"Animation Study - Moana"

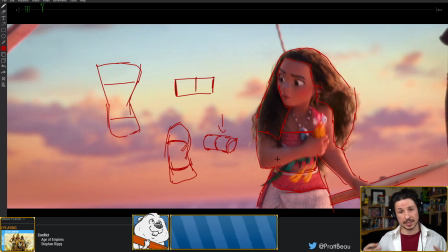But we've got the rest in here. So this keeps it from feeling flat as we're looking at it from the front. Going back to silhouette, Hey here stands out because, again, he's very bright.
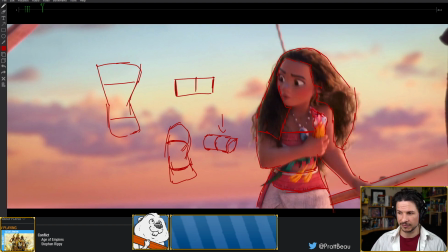And she's holding him not against her shirt, which is very close to the same color as his comb here. Like that would be very similar. She's holding him to her skin color. So that makes sure that he stands out.
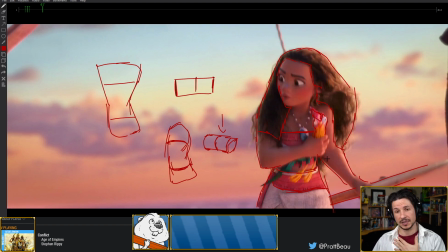So silhouette-wise, this works because they're overlapping elements on separate colors. So for example, me right now, I've got a white shirt. So if I do anything here, it's going to sell pretty well.
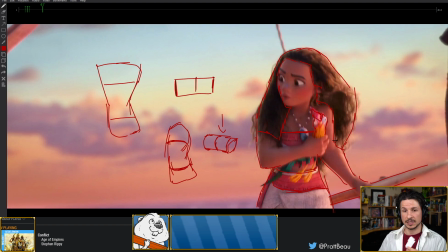If I had, though, a piece of paper like this, if I hold it here, you're going to see this very well. If I hold it here, it disappears. It's very hard to focus on. And if this is an important thing, no one's going to see it. So I'd want to put it here or out here.
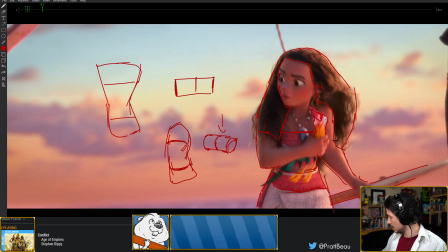Then suddenly it stands out. So we've got that.
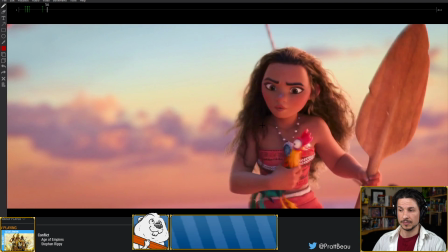What else are they doing? Well, even though, let's go here now.
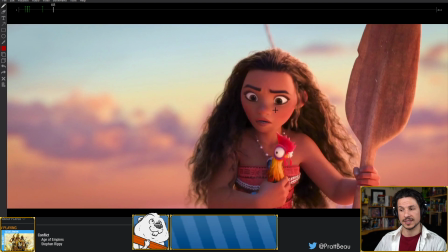Even though she's walking towards camera, she's not directly towards camera. We're still getting a little bit of a 3/4 to the face. This adds appeal. Looking at a face at a slightly 3/4 allows us to push the offsets in the face, make it more appealing.
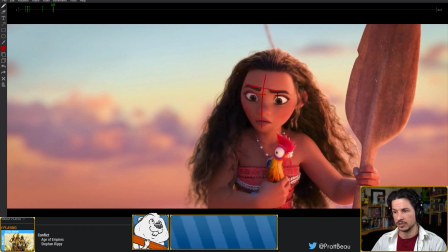And that's what they're doing here. They're pushing the contrapposto of the face ever so slightly. It's very slight. You can kind of see it if I extend the lines here. There's the contrapposto. There's this line of action in there.
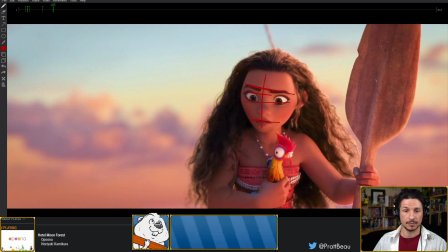And again, color contrast in the silhouette. They're using the silhouette value to really push the posing and to avoid the character having to stand with their arms out. This is what tends to happen a lot with student work, is in order to get a clean silhouette,
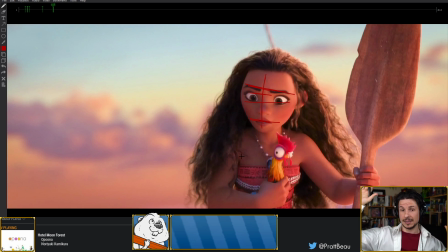everyone starts posing their characters with all the limbs out or trying to move everything so it's very outside of the positive space of the character.
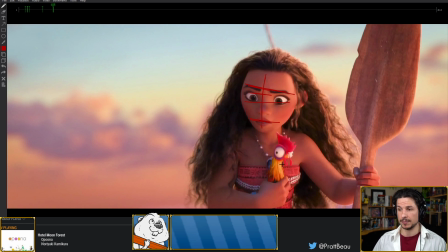You don't have to do that. You can overlap. Just make sure you do it smartly. Other things they're doing to help push this, making sure we can see the joint of the arm.
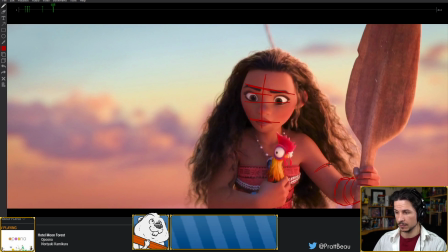We see the depth of the arm as well. So we can feel that rotation going in there. Making sure that there's little overlaps in the character.
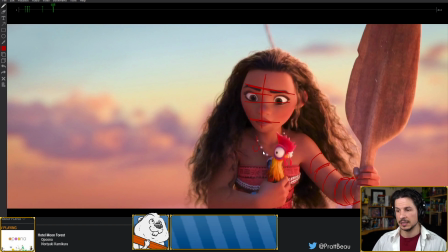So for example, the body right now, well actually, let's go over this. The head and the body are contrasting. So the body's actually turned this way and the head is turned the other. So even though we're only seeing like that much of the character from just above the waist upwards,
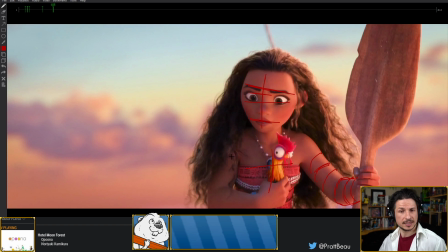it still feels dynamic because there's this twist in the body versus just being perfectly straight and in line. Keeps that dynamic feeling. On top of that, it adds depth.
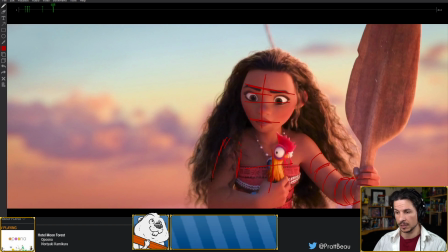This arm is very clearly in front of the body, right there. The other arm, we can see, goes behind the body, right in there where the armpit would be.
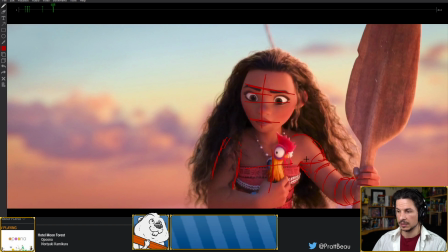And the deltoid goes over top here. So we're starting to get this depth to the pose instead of posing it straight to the camera. And this is going to be very important as we go into the actual animation part.
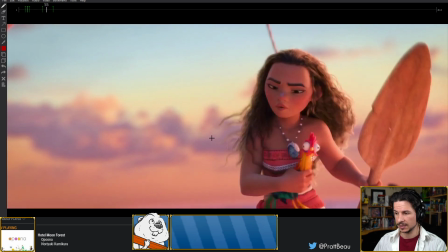So coming in, really good posing. And beautiful overlap in the shoulders.
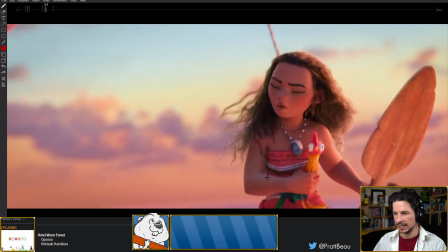You can see how as she comes down, her whole body's coming down, hits, and then the shoulder isn't just loose and flopping. This is simple overlap. The shoulders would kind of come down, and then as the body goes up, they drag.
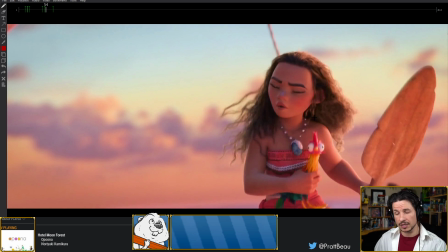In this case, no. She is using her arm to propel herself. Watch what happens.
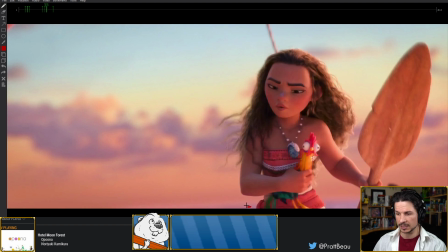As she goes down, her hips are still low. They're coming up a little bit, but look at that shoulder. You really feel that motion in there of the whole shoulder kind of leading up.
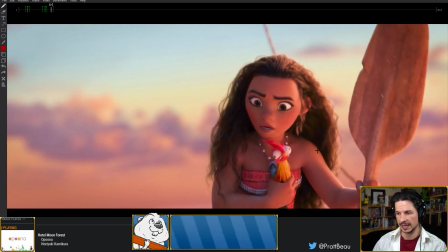And then once again, that hit on the ground. Beautiful overlap.
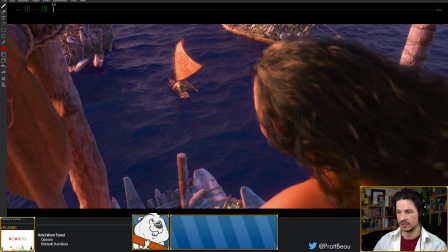Shows the weight of the oar that she's holding.
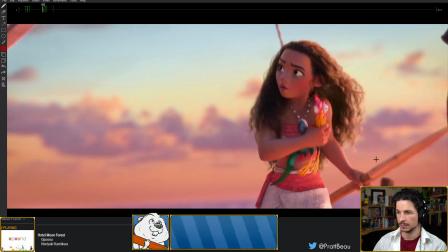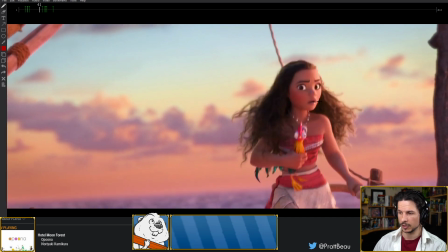Just wonderful posing all around.
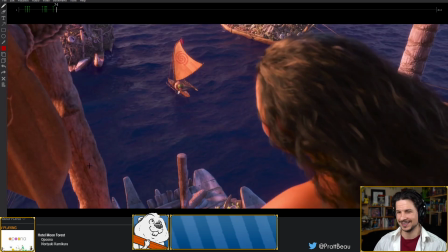So, very nice. I just saw Hei's feet.
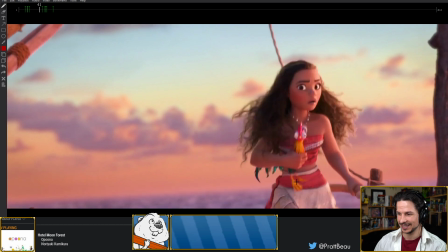Look at his little feet whipping around. So this would be normal, like just drag right there.
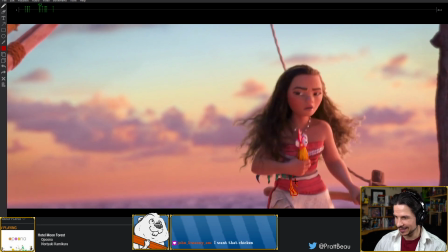And actually, look at that. This foot cuts right into her body. See how you can just see the edge of the foot right here? Let's do this in black so it's a little easier to see. Just a little bit right there. And then poop, there's the foot again.
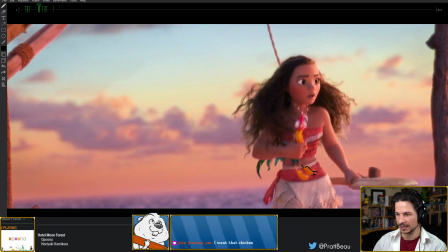It's kind of halfway here, all the way here. So it shrinks, disappears, and then poop, it comes back.
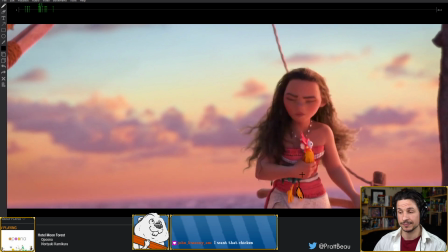It cuts into her body. Is that a bad thing? Not at all.
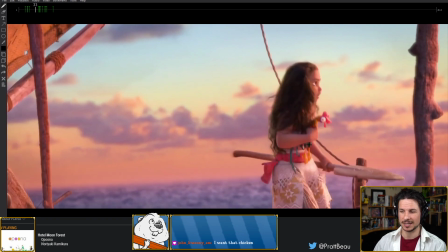And this is one of the big things with animation is that when you're learning animation and you're in,
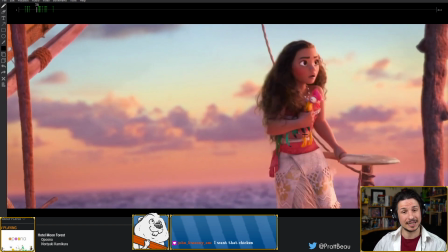for example, Animation Mentor, things like this will get nitpicked on you a lot. Like, oh, there's an intersection. Oh, there's a tangent. Oh, there's this and that.
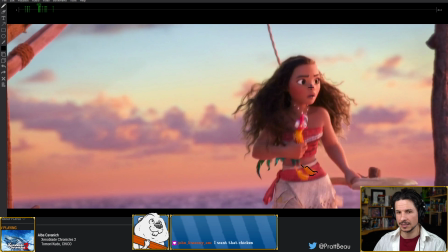When you're actually at a studio, as long as no one notices, it's not a bad thing.
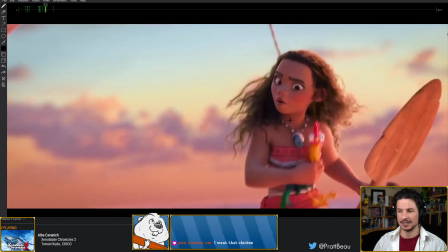Like, does it ruin the shot? If I hit play here, does anyone notice that foot disappear for that one frame?
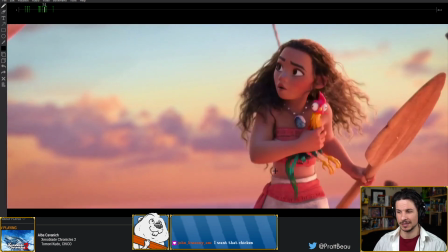Nope. No one's going to notice it. Does that mean I have to redo all my animation just to fix that one frame?
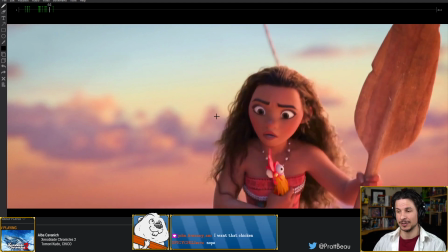Nope. Don't have to worry about it. So don't worry about being...
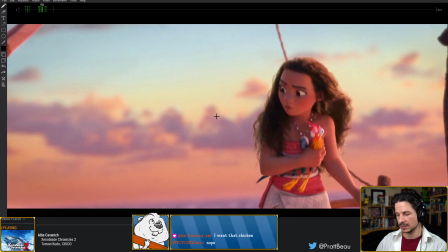And this kind of falls into, as you get more experience, you need to know where to pick your battles. Some things are going to be very important to the point where you have to go like pixel to pixel, making sure it looks good.
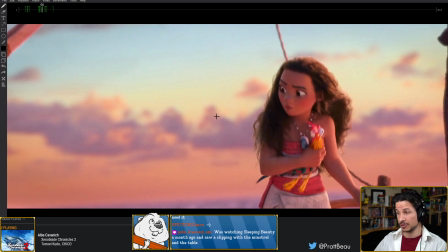Other things, don't waste your time on. You've got 3 other shots that you've got to do this week, and they got to get done.
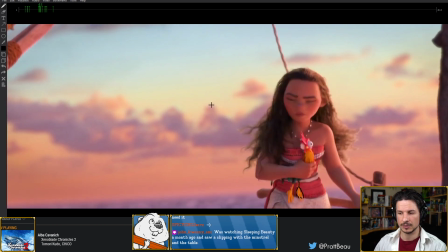So don't get stuck on details that aren't visually important.
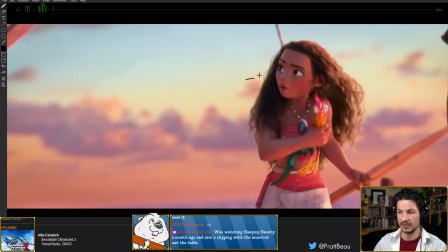So for example, here, her face, because that's the focus of the scene, we definitely would want to make sure everything on her face is working 100%.
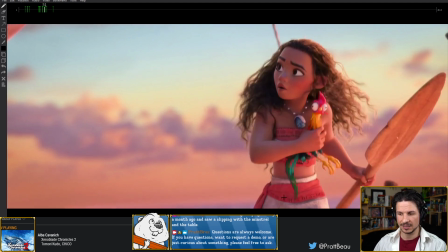Down here, not so much.
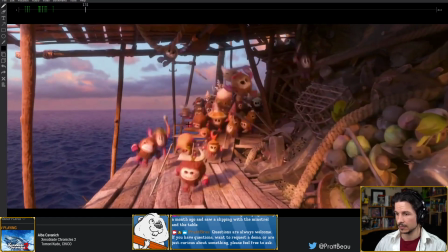Okay, so let's go to the next scene here. And then this is awesome.
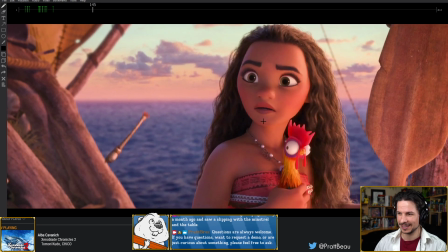Horrible and awesome. What I really love about this is the posing of the mouth.
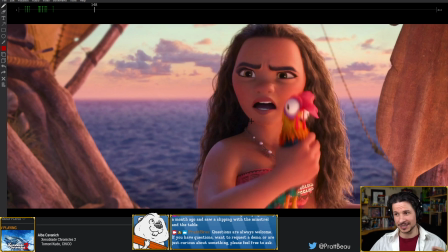So see, again, the switching tangents. I was going to go to the scene after this, but this facial pose is just so good.
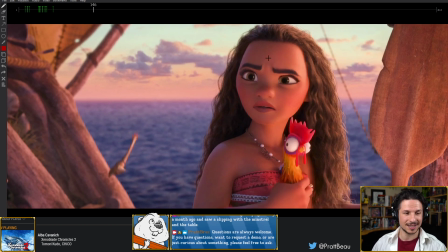Was watching Sleeping Beauty a month ago and saw a clipping with the minstrel on the table. Yeah, exactly. Even those old 2D cartoons have little things like that, or where they might not color a certain area by accident. So looking at this here,
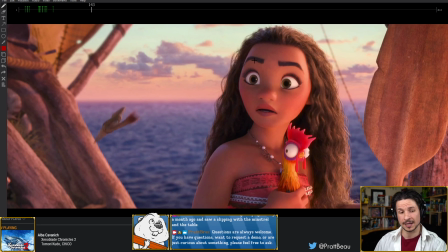kind of going back to the last time we analyzed animation, how quickly facial expressions change.